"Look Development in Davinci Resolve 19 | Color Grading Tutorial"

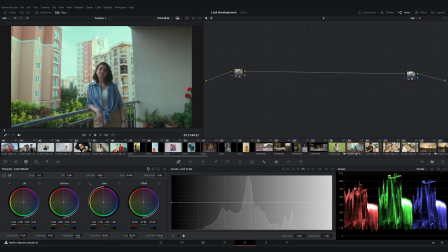However, you can use a few nodes at the clip level before the CST to adjust your white balance or exposure as needed. As you can see, after a few simple adjustments, our look works seamlessly. Okay, finally, for added aesthetics, you can enhance your footage with different effects.
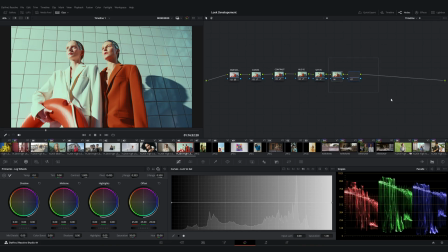This part is entirely up to you. For instance, you can use a glow effect.
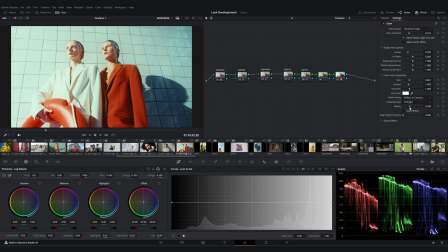Just be sure to fine-tune it so it's not too overpowering. Halation is another great option. It's one of my favorite effects. You can also add film grain to give it a little bit of texture.
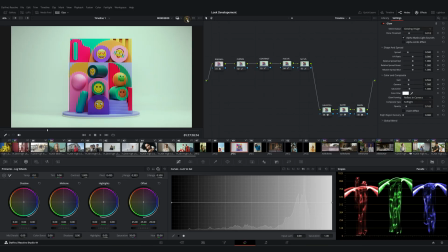Now let's review all the clips one more time. I'm doing a before and after, and I don't actually see any major issues.
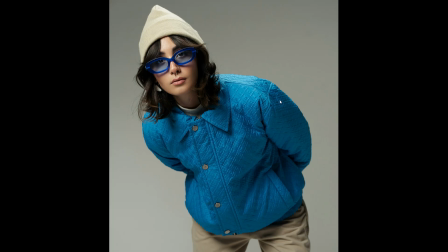Let's look at it on a larger screen. We can notice the effects like halation and grain more clearly.
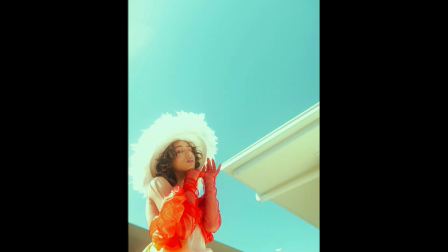In this clip, for example, you can really feel the mood change after applying the effects and color adjustments. Okay guys, once you understand the logic behind the look development in DaVinci Resolve, it becomes a very enjoyable process.
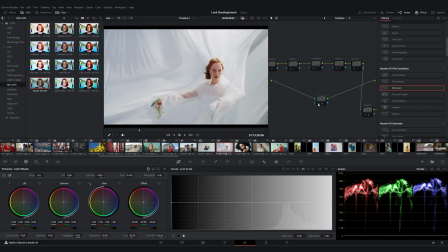By the way, I want to mention that I used these same methods to create my first cinematic LUT pack.
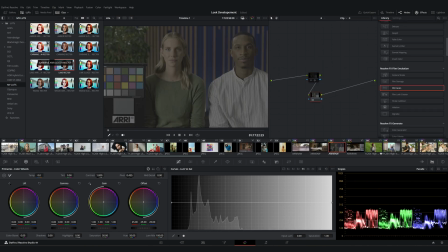The pack consists of 4 main LUTs, each with Rexurino 9, S-Log 3 and Arilog C4 variants.
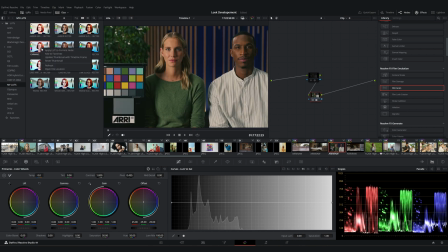If you are interested, you can check it out my Etsy shop. I will put the link in the description. I also plan to create more LUT packs, power grades or film emulations like this. Well, that's it for today's video. Please let me know if you found this tutorial useful. I hope it wasn't too complicated or anything. Don't forget to share your thoughts in the comments. Thank you for watching, and I will see you in the next video. Until then, take care.